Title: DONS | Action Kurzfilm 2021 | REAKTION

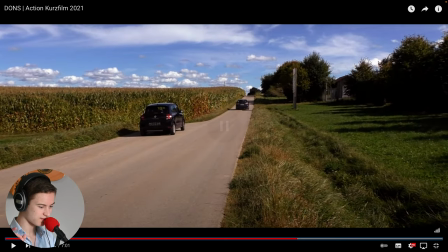Für dieser Musikpart.
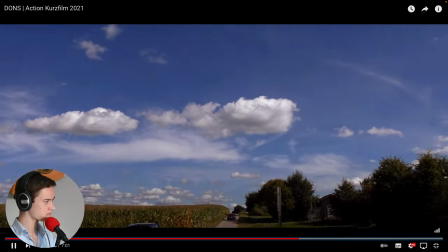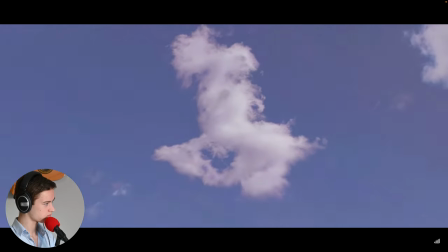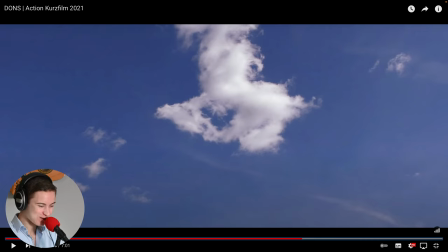Auf sowas stehe ich ja wirklich. Wenn man in den Himmel schwenkt. Und dann wieder in eine andere Welt eintaucht. Sehr, sehr cool.
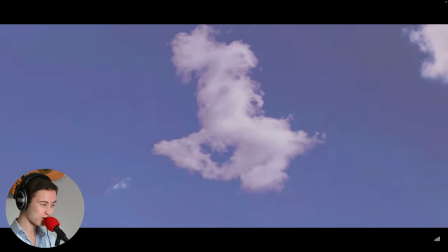Sogar die Wolken übernommen.
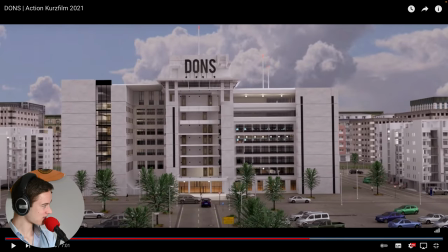Jetzt haben wir in der animierten Welt hier. Sehr coole Gebäude auf jeden Fall.
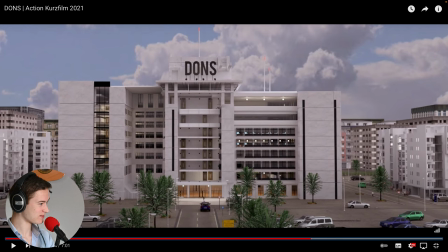Wieder auch Umgebungsgeräusche, man hört die Autos hupen. Sehr cool gemacht. Tatsächlich will es ja Zeit gekostet, sowas zu machen hier.
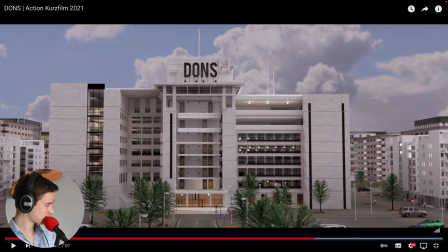Ja.
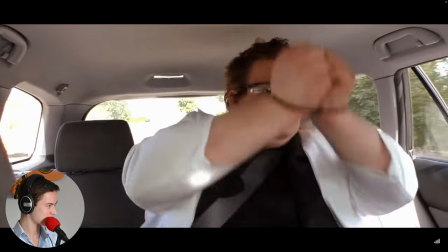Wir sehen uns beim Hintereingang. Fuck! Scheiße!
Die Musik wird sehr entspannt hier.
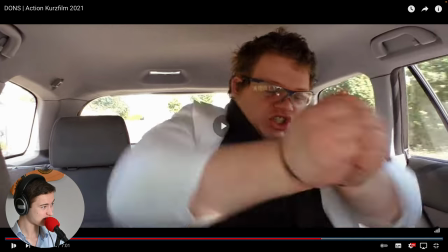Sehr, sehr langsam und weich.
Scheiße! Ich bin ruhig! Fuck!
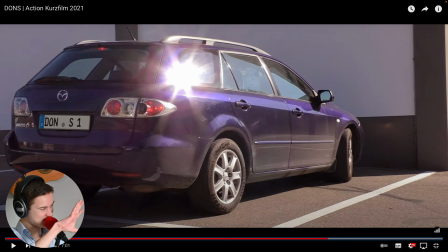Hier noch so ein Sonnenstern von der Reflektion.
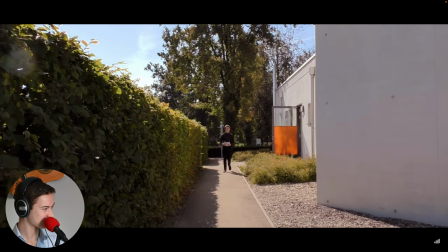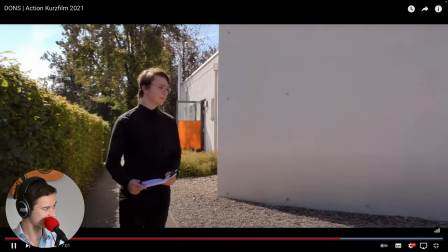Ich habe keine Musik zu hören. Ah, da sind sie ja. H&S, konnten Sie die Daten aus Cedric aufs Computer bereits auswerten?
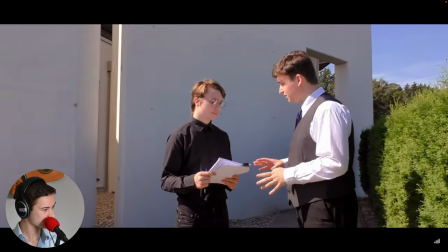Ja, Harry. Das ist viel schlimmer als wir gedacht haben. Wieso? Ist er mit dem Bau der Bombe fertig geworden? Wahrscheinlich. Wir konnten diese Dokumente aus seinem Computer entnehmen.
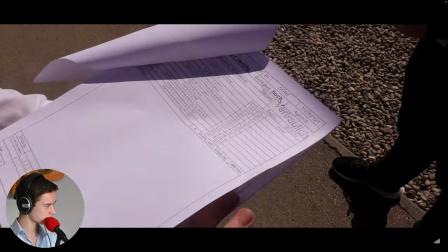Es ist eine Bombe. Er hat sie irgendwo versteckt. Mit einem Zeitzünder. Sie könnte also jeden Moment hochgehen.
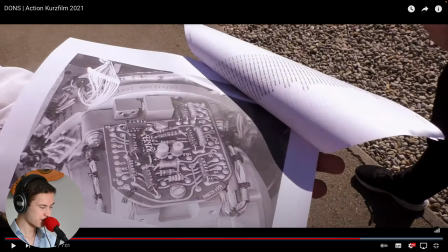Wir müssen sie unbedingt finden.
Hier habe ich mal zwei Perspektiven. Einmal die Perspektive von den beiden. Dann die Perspektive von hier oben auf die Dokumente, dass auch der Zuschauer eben alles mitverfolgen kann.
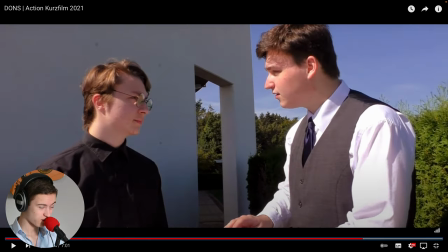Ich könnte das für uns alle übel.
Jetzt ist noch ein bisschen Spannung aufgebaut hier. Kamera fährt an die beiden ran.
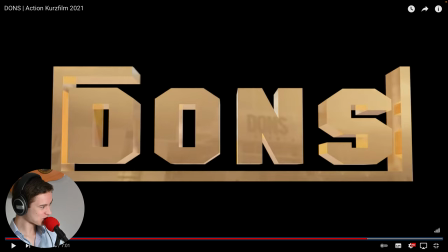Und das war's. nochmal der Schriftzug und sogar die Spiegelung vom Hauptquartier nochmal drin sehr cool
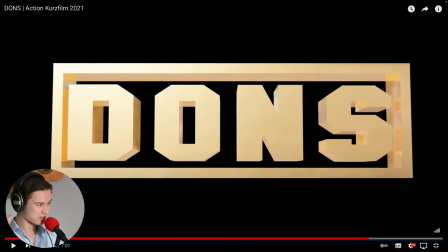Blitz auf den Schlag und dann
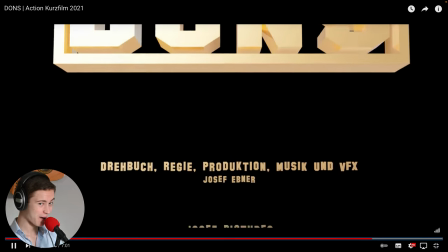der Abspann
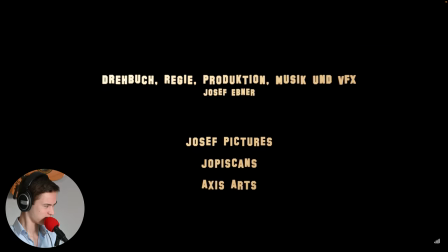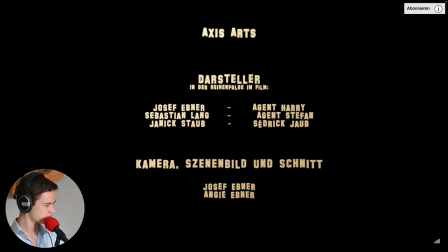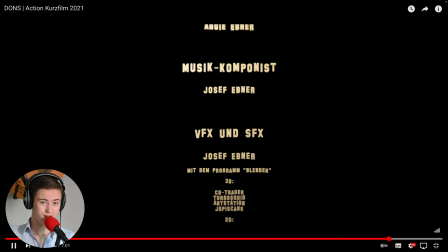haben sie sehr sehr gut gemacht wir hatten wirklich tolle Effekte dabei vor allem hier diese ganze Animation haben sie wirklich nochmal aufgewertet
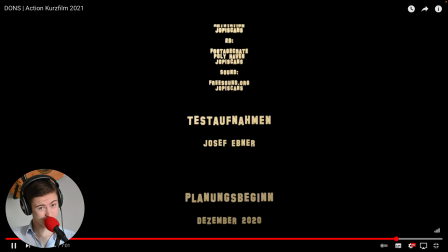dann die Musik hat die Handlung unterstützt was der Sinn von der Musik ist war sehr sehr cool dann Umgebungsgeräusche immer drauf geachtet
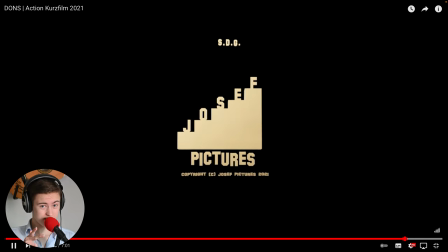dann Details gefilmt, Bildschirm füllend, verschiedene Blickwinkel, also schaut gerne mal auf seinem Kanal vorbei,
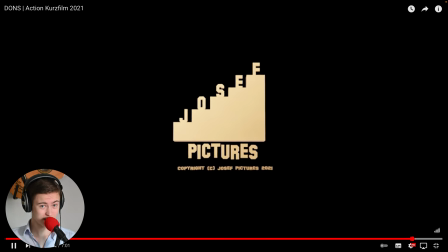da macht ihr eben Videos zu den ganzen Animationen, wie ihr die gemacht habt und so weiter, da kann man sicherlich was lernen und macht gerne auch mal eigenes Projekt,
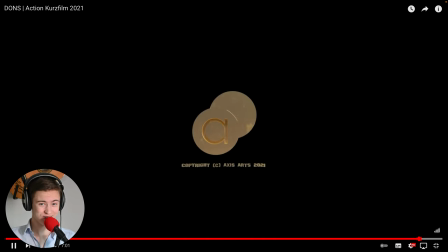da lernt man sicherlich auch was dabei, ist super viel Spaß, mit ein paar Freunden dazu, dann habt ihr wirklich auch mal ein tolles Projekt, wo ihr einfach mal in der Freizeit mal umsetzen könnt, das ist wirklich cool und einfach auch zu machen, einfach mal ein bisschen mit Planung und dann wird es schon sehr, sehr lustig.
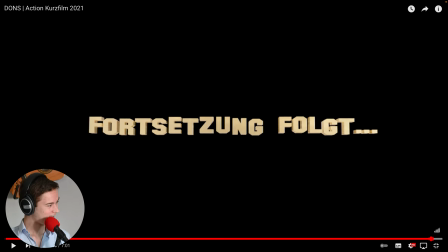Okay Hier steht noch Fortsetzung folgt Also bin gespannt Was dann auf uns noch zukommt so Cool Immer ein offenes Ende machen Da kann man sich schon mal freuen auf ein nächstes Projekt Das ist sehr gut gemacht Also macht's gut und dann bis zum nächsten Video Tschüss